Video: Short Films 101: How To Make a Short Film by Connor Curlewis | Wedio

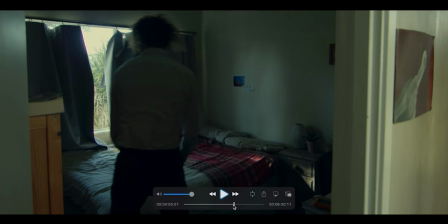falling um this is you know we just wanted to show that the
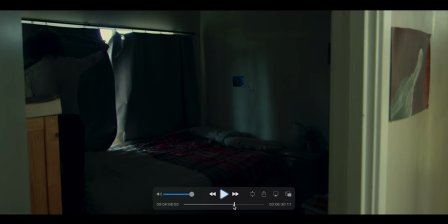bartender comes home he has a very very brief period of time where he's
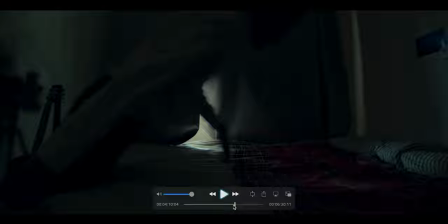alone and he can rest but we don't even let that happen on camera
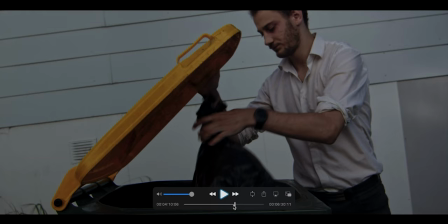he falls and as he falls we cut to the rubbish bin it's it's
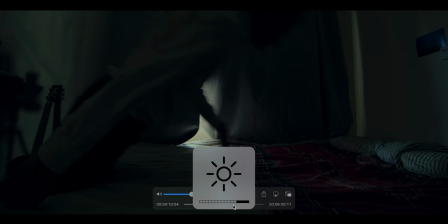the same angle um
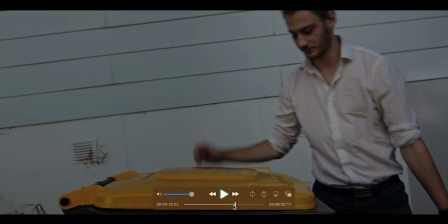and he's he's putting rubbish in the bin in his work uniform and then he's at the bar you know he doesn't really have any time to
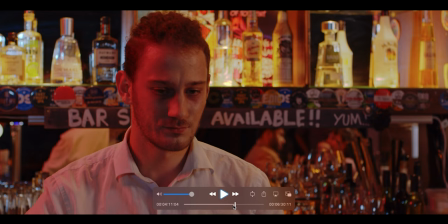rest that scene was a bit uh my you know my brother uh he watched this film a lot and he said that we should take out this uh white shot because it's too different from the black
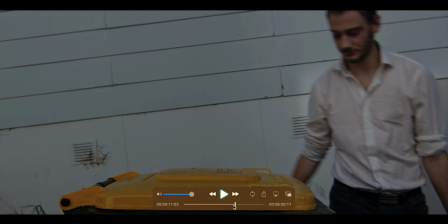bedroom to the red bar it's too jarring and maybe he's right um but for me i really just loved the little idea of him sleeping
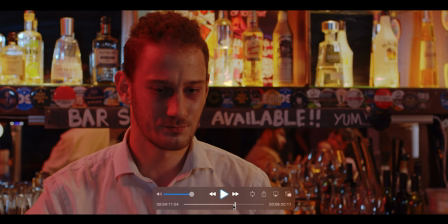in the rubbish bin and getting to work because in my experience as a bartender when you get home from a really long shift you play over these things in your mind you serve customers you clean the bar top you carry things and you can't really get to sleep and it's like kind of horrible
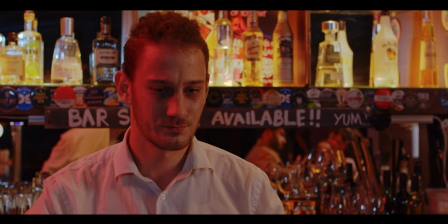so just yeah showing people that you don't really have a break is what
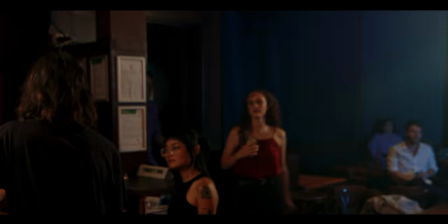that shot is doing and it's obviously very subtle and you probably didn't even see that
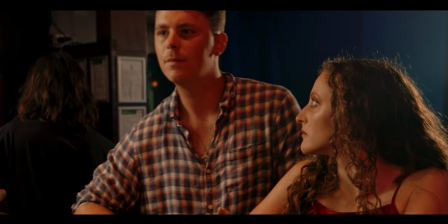you'd only get that through like analysis or something but it's just these little
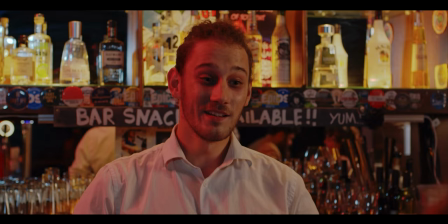impressions on the audience that can hopefully you know make a
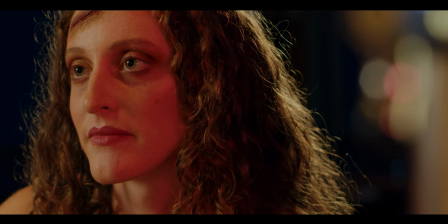um holistic and clear vision
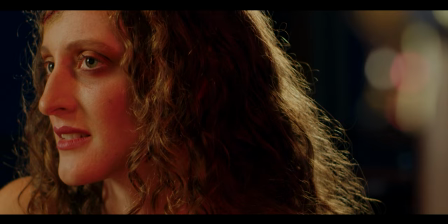speaking of clear visions the scar on megan's head there is an absolute mistake on my part so But yeah,
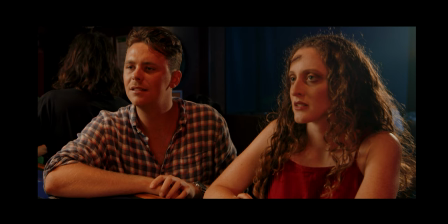the thing I learned with the makeup is to really, you know, actually understand the vision. I told Nerul that we wanted her to have, you know, a day-old cut on her head. But I didn't tell her that we're going to need a bandage.
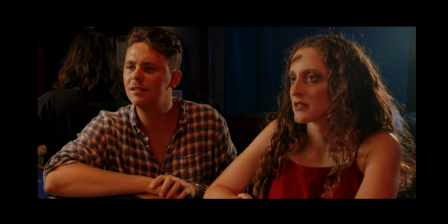Because it just looks, it just doesn't make any sense that you would go out in public without covering this up.
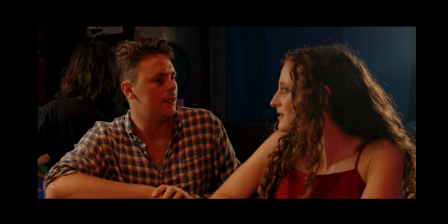So that's just a mistake that I made. And hopefully you don't make that mistake too. Just think about what would be realistic when it comes to makeup.
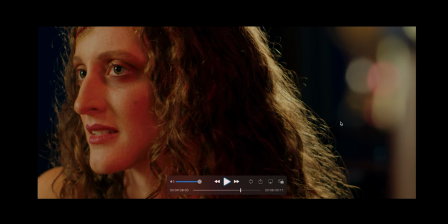So what we did in the edit really is just to crop in to try and cover that. You can see that the full shot is up here, but we just cropped it in to cover that up a bit. You can have a massive short film. You can have a tiny short film with two people or 300 people. But at the end of the day, the most important thing when it comes to filmmaking is communication. You must be able to tell somebody else what's in your mind politely, quickly, and inspirationally. You want to get people working for you, so you need to be very nice and energetic.
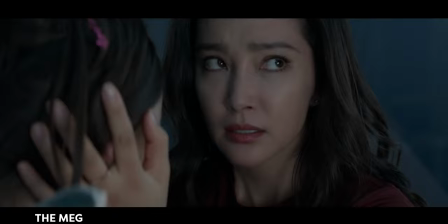So I have a couple of examples. I worked with Jason Statham on the Meg movie. I was in a scene with Jason Statham and he's like a big, he's a big actor, you know? And he, I mean, maybe he watches this, I don't know, but he won't remember me, but he was mad.
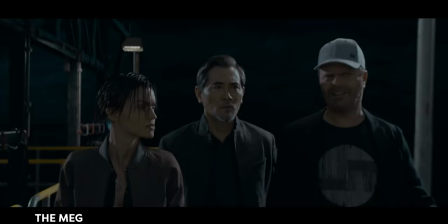We were filming in a submarine and it was very cold, very wet.